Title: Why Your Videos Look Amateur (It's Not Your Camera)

Today, I want to show you simple framing and camera angles that will instantly make your
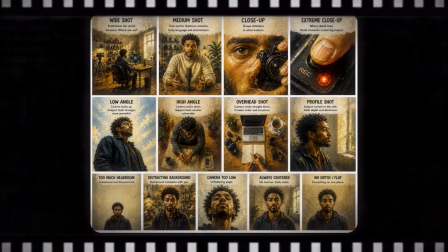[0:05]
videos feel and look more intentional without necessarily needing to go to a film school. But don't get me wrong, film school is good, but this one starts right now. For those of you who have been following this series, in previous episodes,
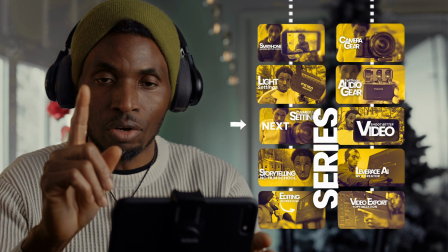[0:24]
you've already learned camera settings, lighting, and audio settings, and so on and so forth. Link to previous episode below just in case you haven't seen those. But now, it's time to learn something equally important: how to compose your shot.
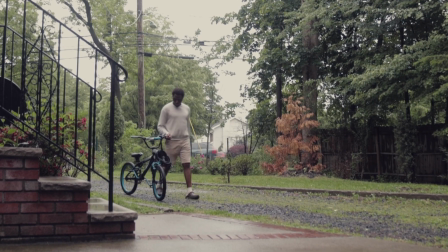[0:39]
Because people don't only watch what you say, they also respond to how your visuals make them feel. And the good thing is, you do not need any expensive gear to apply this. What is framing? Framing is simply what you choose to include in your camera view.
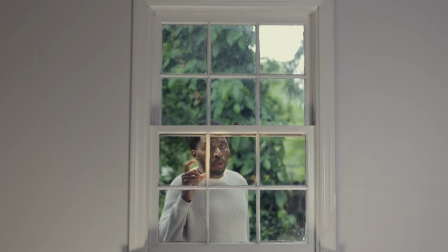[0:57]
Let's see it as you have a whole window frame. Whatever enters that window frame helps to tell your story.
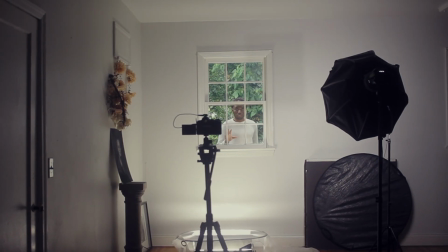[1:05]
And whatever is out of it does not exist to your viewer.
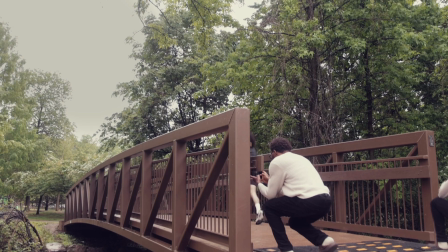[1:09]
And this is why two creators can stand in the same room and one video feels professional while the other feels random.
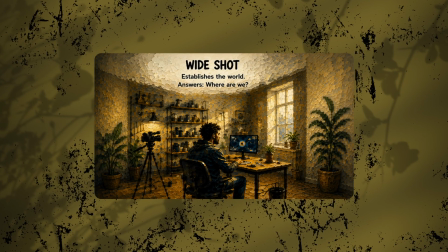[1:18]
Now let's get into it proper. Wide shot. Wide shot establishes the environment.
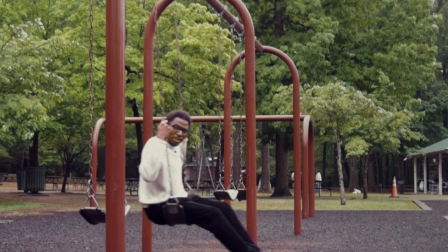[1:24]
They answer where we are per time.
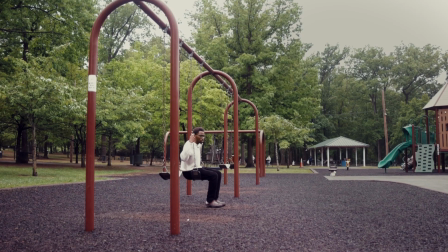[1:27]
Needless to even try to explain where I am because the clip already did that for me, right? They actually focus more on the situation and the environment. For instance, if you're filming your workspace, a street, your office, your studio, or even a cooking setup, you want to start with a wide shot first. It quickly gives an established context for what you're shooting.
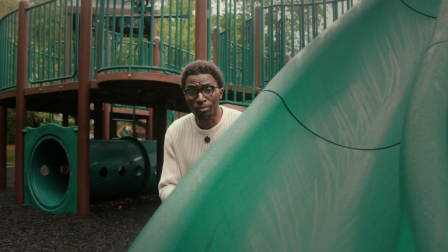[1:56]
Sometimes you can use a shot like this to create depth. I have a foreground and I have a background.
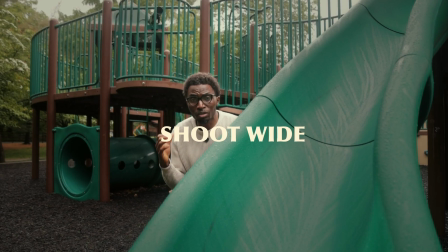[2:02]
I am in focus. The background is probably a little bit blurry, and then so is the foreground.
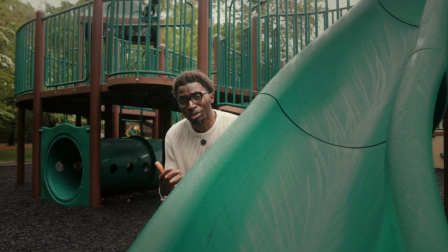[2:08]
So all of these elements come together to actually give the clip some depth.
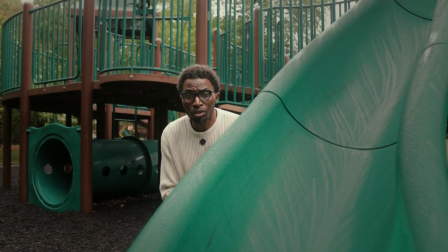[2:15]
And that really adds to the quality of the story you're trying to tell with your visual. Medium shots.
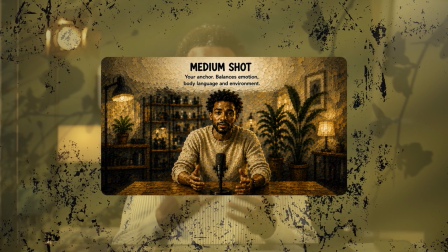[2:21]
Medium shots are usually the most common type of shots that you see, and they're usually from waist up or chest up. This is what I use mostly for talking head videos, kind of like what you're watching right now. It would be referred to as a medium shot. But there are a bit of variations to that. With such variations, you can either get creative or keep it simple. It's not a hard and fast rule. But it is good to know and understand the rules first before you break them.
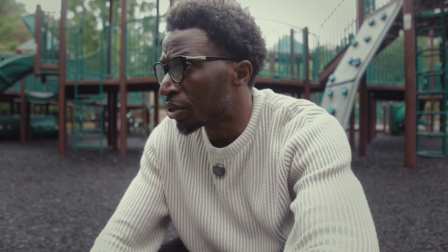[2:52]
This is a type of a medium shot. I used to think that this was a close-up shot too.
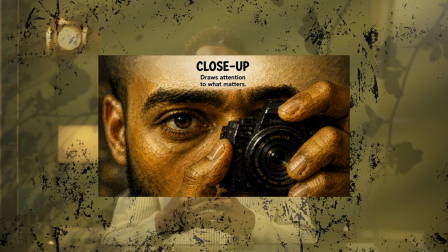[2:58]
Now you know, close-up. With close-up shots, details are captured.
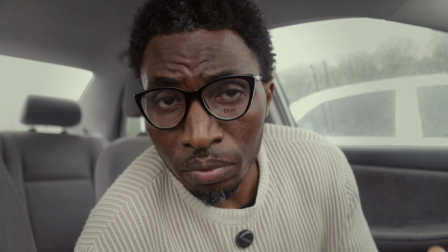[3:03]
Yeah, this is an example of a close-up shot. It's usually very tighter and intimate, you know,
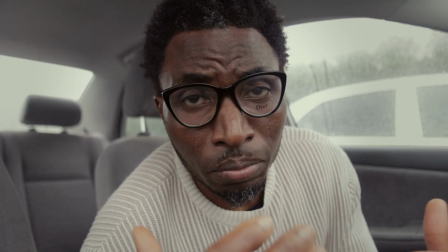[3:11]
but I feel like the close-up shot doesn't really flatter me that much,
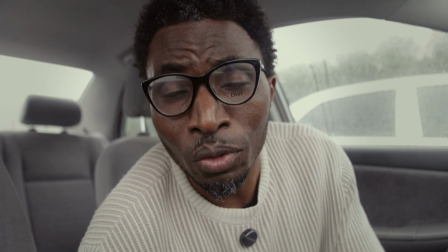[3:17]
as it has the tendencies to make things look a little bit distorted.
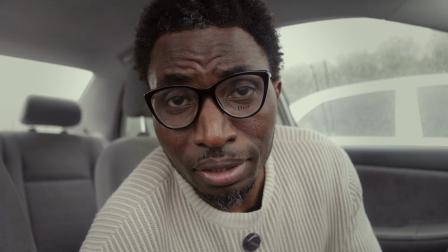[3:23]
As you can see, usually big lips, wide nose, and bigger eyes. It has its own effect on your clips, you know, if you will.
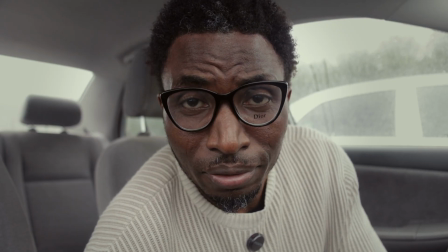[3:36]
But here's your close-up shot. Very tight, intimate.
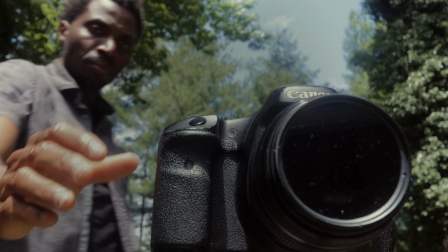[3:41]
This is detailed storytelling. Fingers pressing record, camera turning dial. These actually add production value pretty fast. Sometimes one tiny little detail add more emotions than a wide shot, capturing expressions and reactions to events and fine details in moments that would have passed without you paying attention.
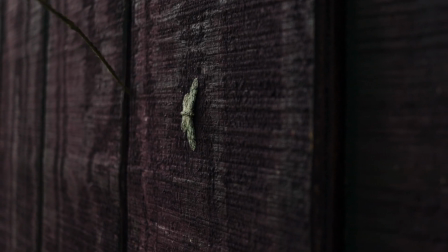[4:06]
And that's what close-up shots do. And this is why close-up create intimacy. They make viewers feel closer to the moments that they are watching through the screen. If everything is wide and everything is close-up and everything is medium, no variation to the shots, and it makes your video boring.
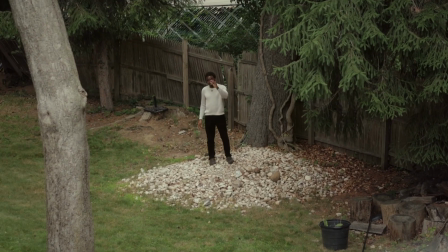[4:25]
I have my camera mounted on a tripod meters away from me, right on the rooftop.
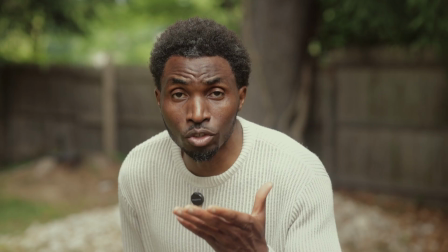[4:30]
This is a wide angle shot, and this would be a medium shot. How about a close one? Now let's talk about angles, because camera height changes emotion. Your subject, or if you are the subject, when you're filming and you set your camera to look upward to your subject feels stronger, more powerful, eminent, more important. And this is also referred to as a hero shot. You know, sometimes you really need to take it out of your comfort zone to be able to get the kinds of shots that your story needs. You know, you might want to go to a park, like in this case, I'm going to be doing some shoots in the park. I have my storyboard ready to get all the shots that I need. High angle. When the camera looks downwards while filming the subject looks smaller, vulnerable, uncertain, and powerless.
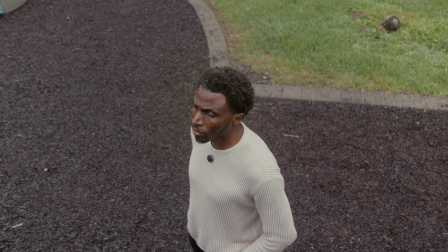[5:29]
This angle changes psychology instantly. Sometimes I feel it when I preview a video that I have shot. If that wasn't the point intended, then I feel strange with what I see when I preview the clip. You can begin to see how framing and angles can mean volume in your shoot when you do shoot these videos. Trust me, your audience would feel these angles emotionally, even if they don't realize it conscientiously at first.
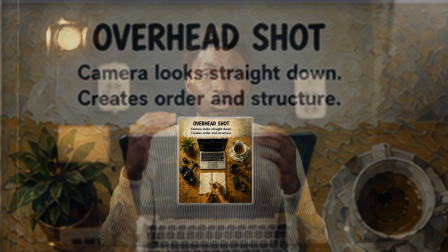[5:59]
Overhead shots. Overhead shots simply create structure. They are perfect for deck setup tutorials. I use this a lot because sometimes I do overhead shots. You probably have seen a lot of overhead shots in my videos here. These angles simply make videos feel organized. Profile shots.
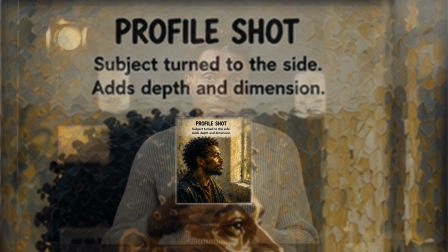[6:20]
Profile shots add dimensions to your project. Instead of always facing the camera directly like I'm doing right now, turn slightly sideways. This creates lovely depth to your shots. It's very, very useful for storytelling, reflective movements.
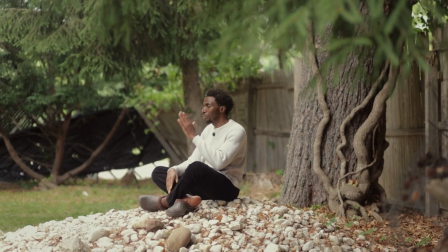[6:36]
This would be like a profile view. You might be talking in this direction.
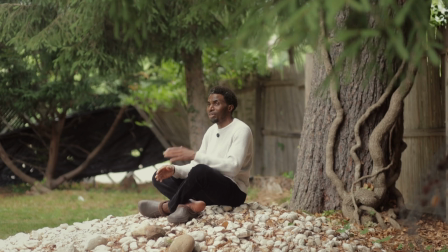[6:42]
You may not be necessarily talking straight to the camera.
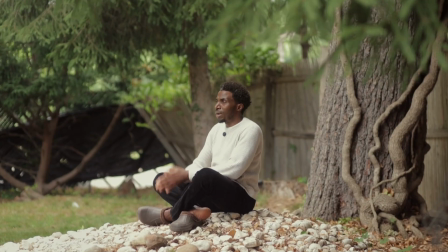[6:46]
You can be talking to this angle right here, and it just makes things a little bit more interesting to watch.
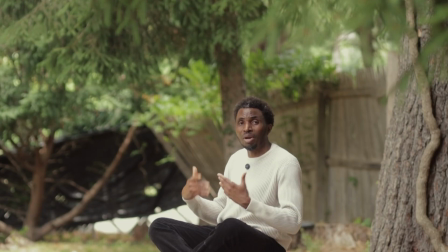[6:54]
These are some of the composition mistakes that you might wish to avoid. Too much empty headroom, unless of course you are aiming for that deliberately. Let the background breathe by tidying up. Don't leave clutter behind you when you shoot. Distracting background is a no-no. You don't want to have all kinds of distracting elements in the background of your clips. So what you want to do is that take some time and fix the background so you don't have stuff all over the place.
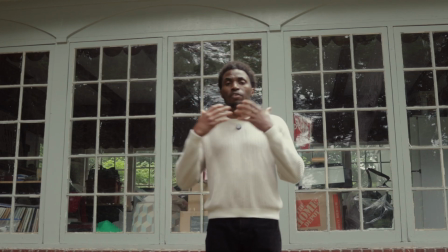[7:23]
So a typical example of a distracting background would be this. But in the event that you don't have control over what your background is at the time of your shoot, I'll show you exactly what to do.
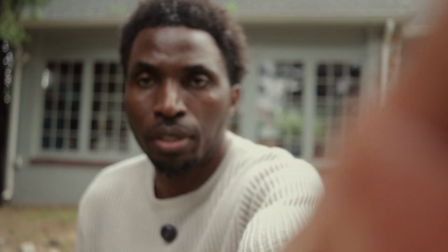[7:36]
Move away from the background completely. If I refocus here, what you want to do is achieve a certain depth.
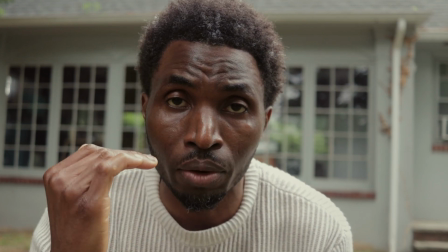[7:43]
Your background is blurry.
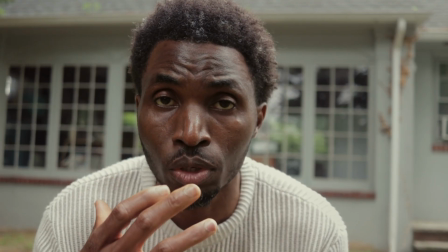[7:45]
If your background becomes blurry, then you would have succeeded toning down that distraction,
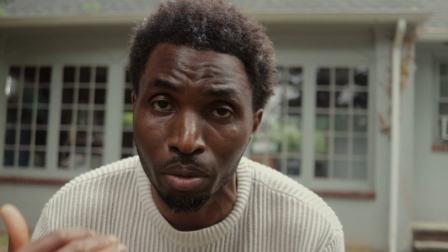[7:52]
supposing you can't do anything about what your background is at the time of your shoot.
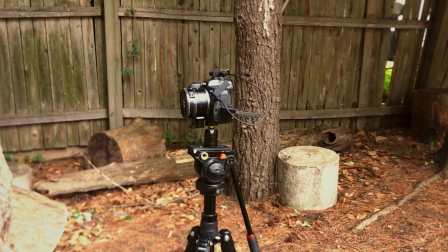[7:58]
Make sure your camera is well positioned. If you need to mount your camera on a tripod or your phone on a tripod, go ahead and do that,
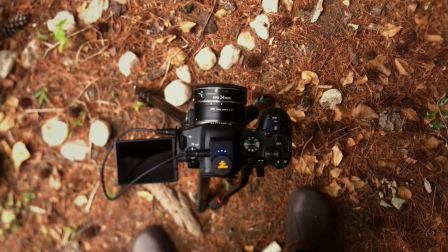[8:06]
and don't allow the camera to be positioned too low from your subject.
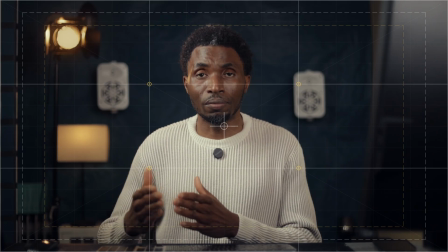[8:10]
Subject centered all the time. Sometimes it leads to boredom. You don't want your subject to be consistently in the middle of the frame.